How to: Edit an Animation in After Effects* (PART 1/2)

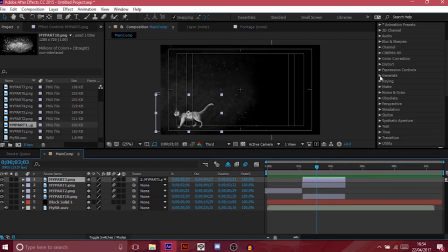532s
Now that we're happy with how the animation looks, we're going to start on the fun part, which is messing around with effects. We're going to scroll up to our effects tab right here on the right and search for glow and drag and drop it onto the image we want to make glowy. This is going to bring up an effects menu right here on the left in the same box where your project library is.
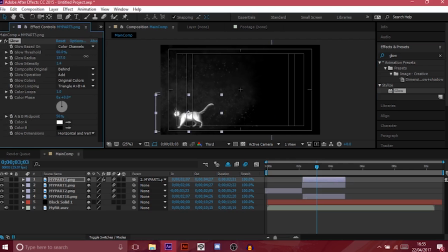550s
To switch between them, you need to hit the tabs. I'm going to go ahead and up the radius and intensity to make it a little brighter. And then we're going to animate them the same way we did before by selecting where I want my keyframe to be and hitting the stopwatch, and editing the values to what I want them to be.
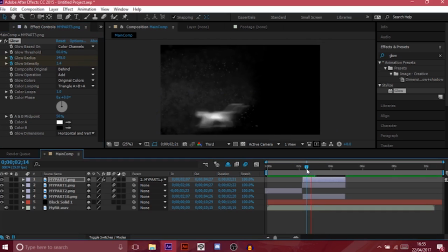569s
Here I want my glow to fade out. Here I'm going to set the intensity to 0 and mimic the same in reverse on the other side.
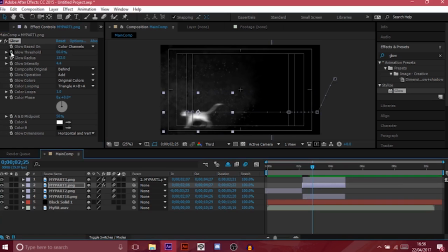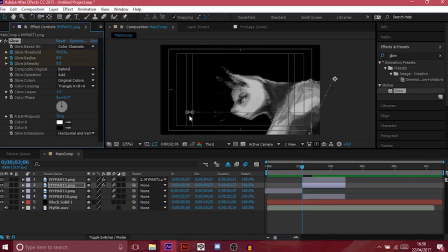592s
Now, something I hadn't mentioned before is that if you want to view all of your animated keyframes applied to a layer, you select it and hit U on the keyboard, and that will show you all of the keyframes that you've made on that one layer. This will make it easier for you to match animations to other animations.
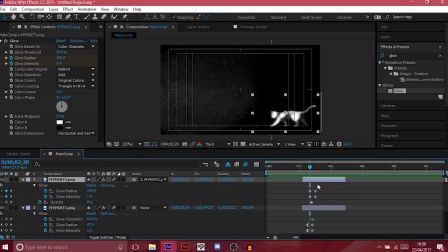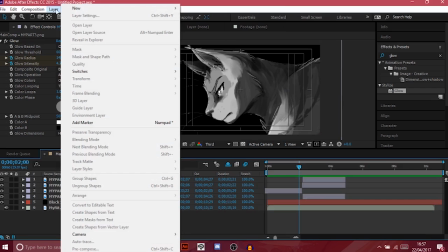617s
Now that I've got the glow down, I'm going to head up onto the Layers tab and select Add New Adjustment Layer.
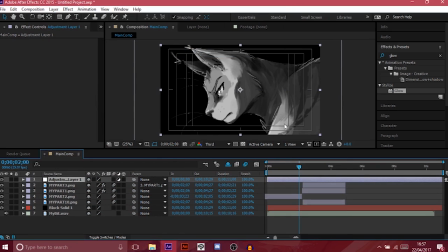622s
An adjustment layer will apply all effects onto layers below it, unlike what we did with the glow, which was to apply it to an individual image.
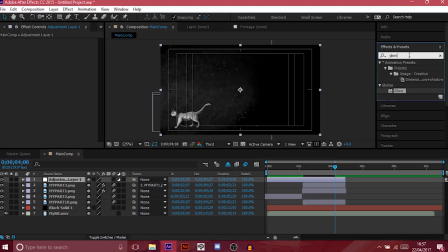629s
Next, we're going to go back into Effects, search up Light Rays, and apply it to our adjustment layer. Light rays work from a producer, which is this little dot here.
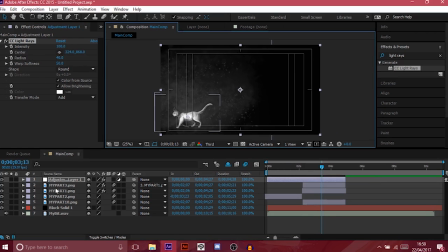644s
So what we're going to do is animate this point to move with our cat by hitting the stopwatch and keyframing the center point to roughly the same movement of the cat. Once I've done that, I'm going to animate it fading in and out by keyframing the intensity, increasing and decreasing on the other side of the movement, like what we did with the glow.
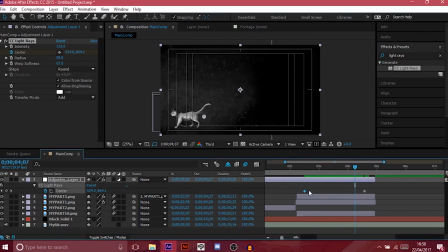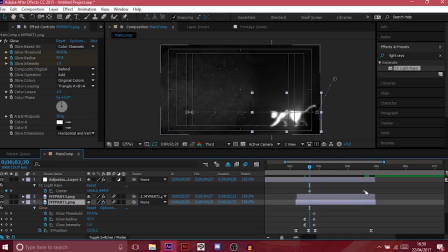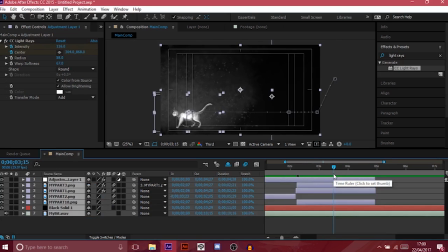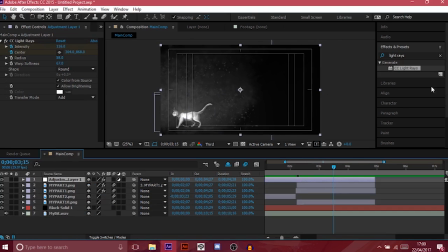683s
Now we're going to move on to our final effect for this shot. After Effects has lots of different types of simulations, but with this project we're only going to be working with particle systems and particle worlds. For this shot, as we need it to animate from producer, we're going to be using a particle system.
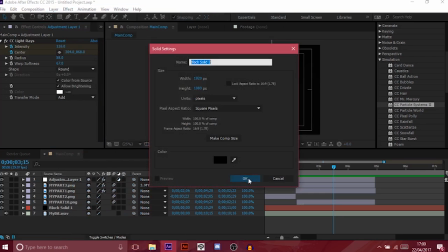698s
Now for these effects you can't use an adjustment layer, so we have to go up to our layer, select New Solid, and apply the effect to the layer we just created.
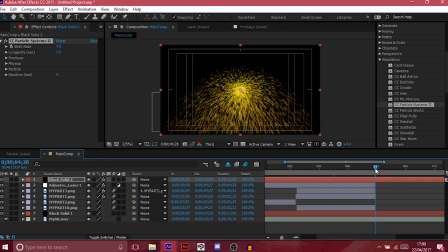705s
It's going to create this yellow mess. So we're gonna head up to the Particles tab, click on this drop-down menu, and select Star.
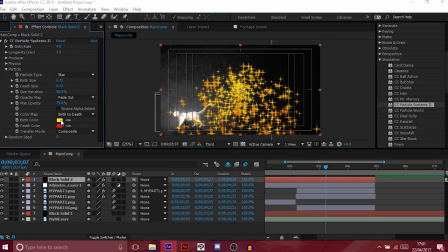714s
It'll create this kind of cheesy default star for you, but play around with the other options and maybe you'll find something that you want.
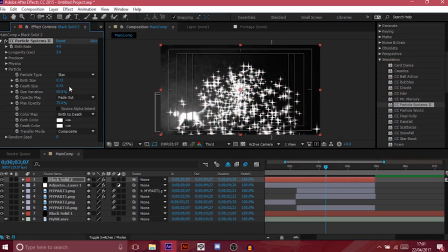721s
As this project's in black and white, I'm gonna change these colors to white and bring the sizes right down so they're less overpowering. And because I want them to start out bigger and shrink with time,
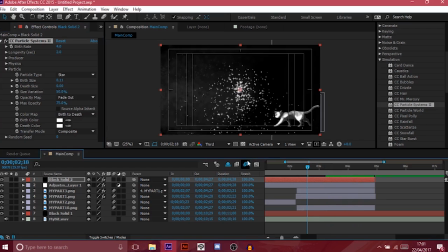731s
I'm going to make the birth size larger than the death size and up the size variation so that the particles are less uniform. Next, I'm going to lower the birth rate so that my computer can handle the pressure and open up the physics tab.
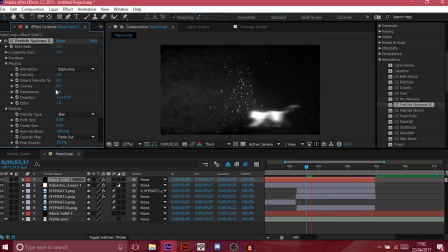748s
This is where you can edit how particles react to movement and physics within your composition. And because mine are magical stars, I don't need them to react to gravity very much, so I'm going to turn that way down and the velocity too for the time being, because I don't want them to move too powerfully.
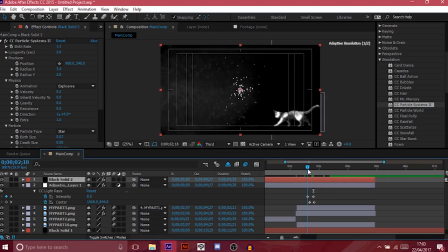764s
Then I'm going to open up the producer tab and animate this in much the same way I did with the light rays by moving the center point to roughly match the cat.